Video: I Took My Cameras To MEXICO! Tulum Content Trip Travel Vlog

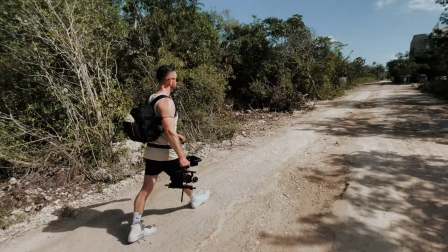(4:03)
And you know, not all of Tulum is as picture perfect as it makes out, but we made it there absolutely fine.
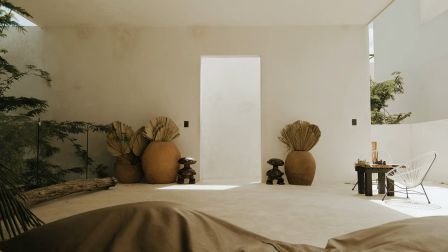(4:10)
We're at this amazing luxury villa called 16 Tulum. They do parties here, they do weddings, it's a really popular place, and it is just beautiful.
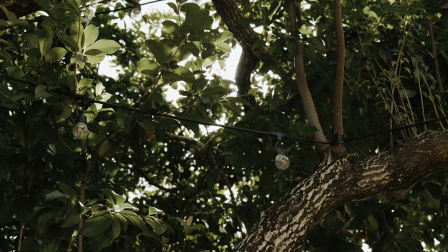(4:21)
There is so many like pockets of light coming in through the trees, there's like jungle areas, there's a pool,
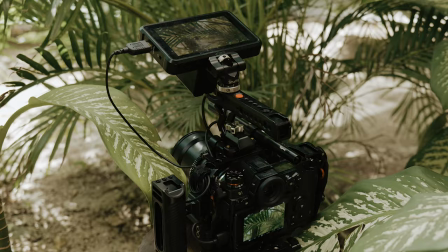(4:28)
really nice like stone bedrooms that we're going to be shooting in as well. Because obviously traveling abroad with all my kit, normally I shoot on a gimbal,
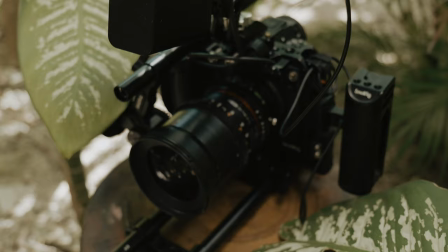(4:36)
but I'm going to be shooting just handheld on my S1 with the Samyang VDSLR lenses.
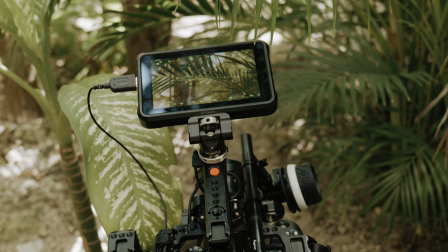(4:43)
And I'm vlogging this right now on the S5 with the kit lens. We've got a really cute couple. They're gonna be here in about 45 minutes. So we're just kind of getting our bearings around the venue.
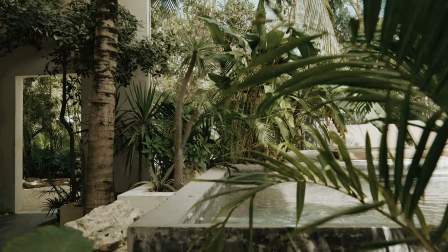(4:54)
And yeah, we're gonna be shooting in the bedrooms, making a bit of like lifestyle-y content. I think that kind of vibe works really well in Tulum. Everyone's like really carefree. It's beautiful stone colours, lots of tropical foliage and that kind of thing. So we're just making a bit of like a travel experience content while we're out of wedding season in the UK.
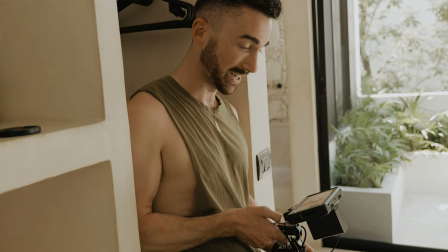(5:15)
So we started shooting pretty much in chronological order for how I wanted the video to go,
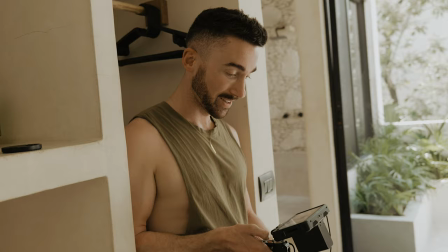(5:20)
because I wanted to tell a bit of a story using all of the different areas of the villa.
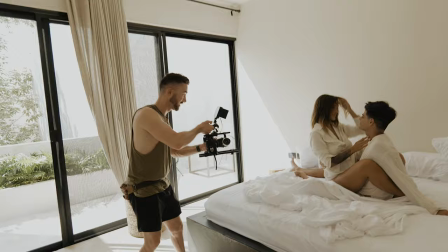(5:25)
Didn't really have like a shot list or a plan in mind, kind of just improvised it there and then on location, which I think is probably,
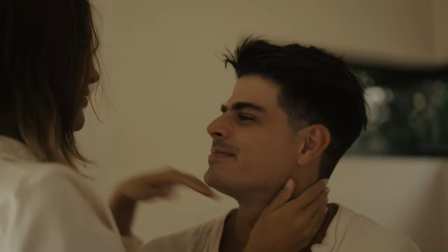(5:34)
unless you've got specific shots that you want to get, improvisation is the best way to go.
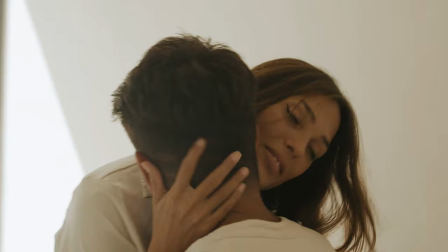(5:39)
I also wanted to do this scene where they were under the duvet,
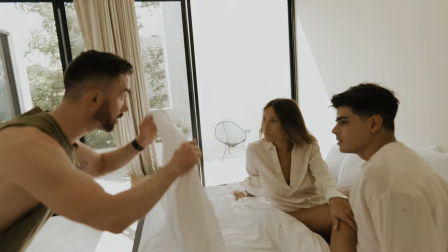(5:44)
which was quite funny trying to explain it in English to native Spanish speakers,
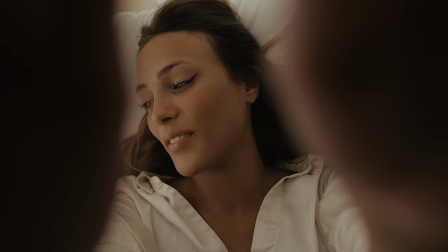(5:50)
using a 24mm lens, getting like a perspective shot underneath the sheets.
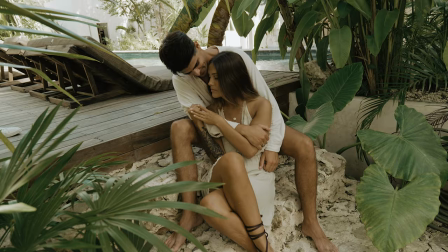(5:57)
Candela and Max are a real couple and they live really close to the venue,
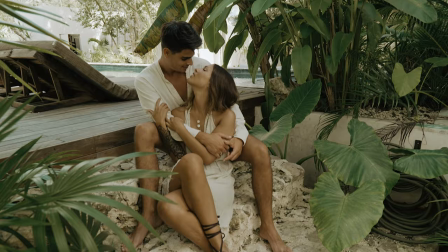(6:01)
so I just got them to do some kind of natural couple poses, lots of movement for video, lots of like hand feeling,
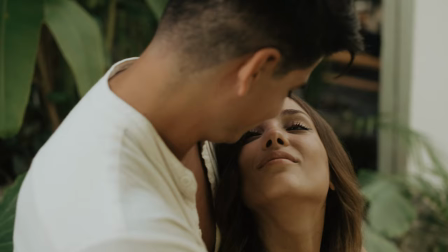(6:08)
lots of kissing, eye looking, those kind of prompts, and just let them be themselves really.
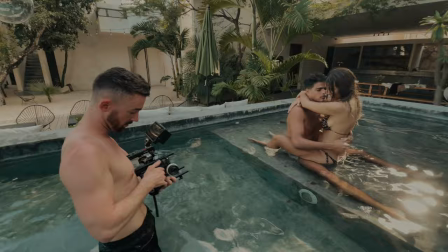(6:15)
And I think that's really key to getting the best for your video from couple shoots.
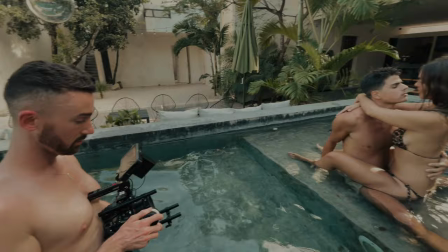(6:20)
Obviously I had to get in the water, and I nearly dropped my camera in the water at this point, but working with the light,
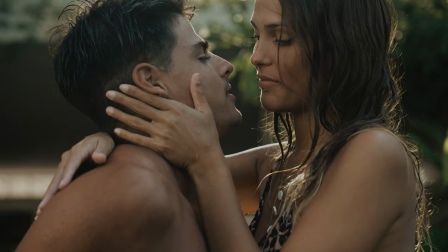(6:26)
making sure they were backlit, putting my camera into slow motion mode for this one.
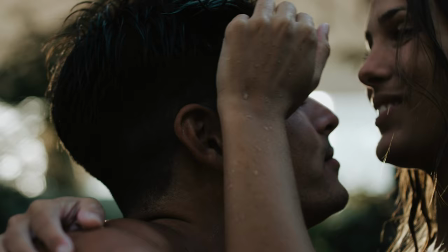(6:31)
So with the S1, if you're shooting at 60 frames a second or 50 frames a second, there is a crop on the sensor,
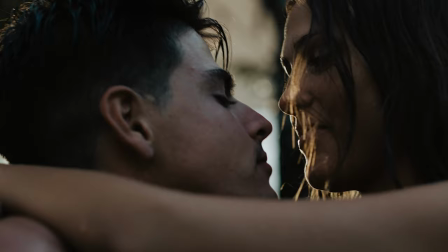(6:38)
but that actually allowed me to punch in and turn what was a 50mm into something more like a 75,
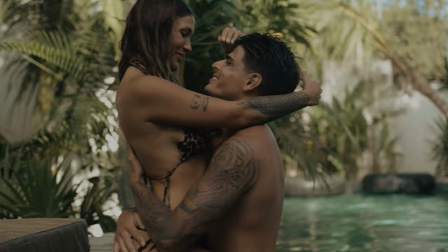(6:45)
so it gave me a little bit of extra reach with the crop sensor mode. My advice really when you're shooting video is to get as much variation, different angles,
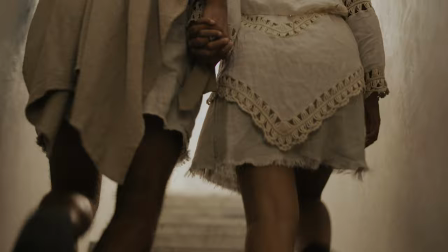(6:53)
different locations as you can, and that way you can kind of put a story together in post.
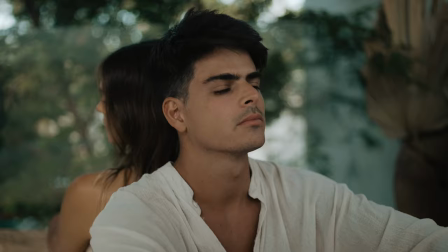(6:58)
So it was really important for us to make our way pretty much around all of the venue,
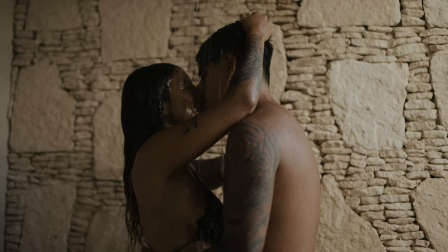(7:03)
working with the light position and just, yeah, making sure I had as much variety of scenes as possible for when I put it together in post.
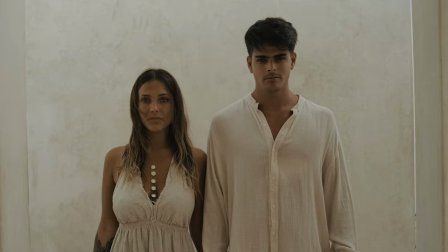(7:12)
When it came to picking a song from Music Bed afterwards, I came across an artist called Sam Rivera,
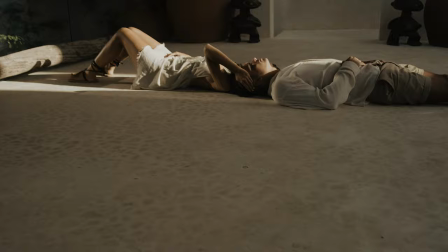(7:18)
whose kind of Spanish Latin vibe just fit the video perfectly.
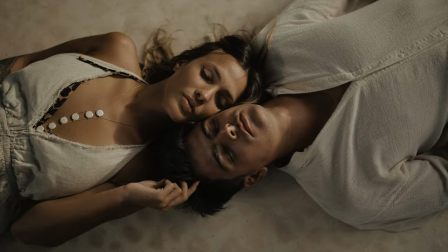So it's day two, we're going to be shooting the same couple that we shot yesterday in a different location, aiming for a beach because we want to get some of that Tulum vibe, and most people tend to come here for that kind of beach life. So I've been shooting on the S5 and also the S1. I've been using a mixture of the kit lens, the 20-60 that comes with the S5 if you choose that option, and also the Samyang VDSLRs as well. Feeling a little bit tired, not gonna lie. My favorite lens is 50. So nice to get up close and personal.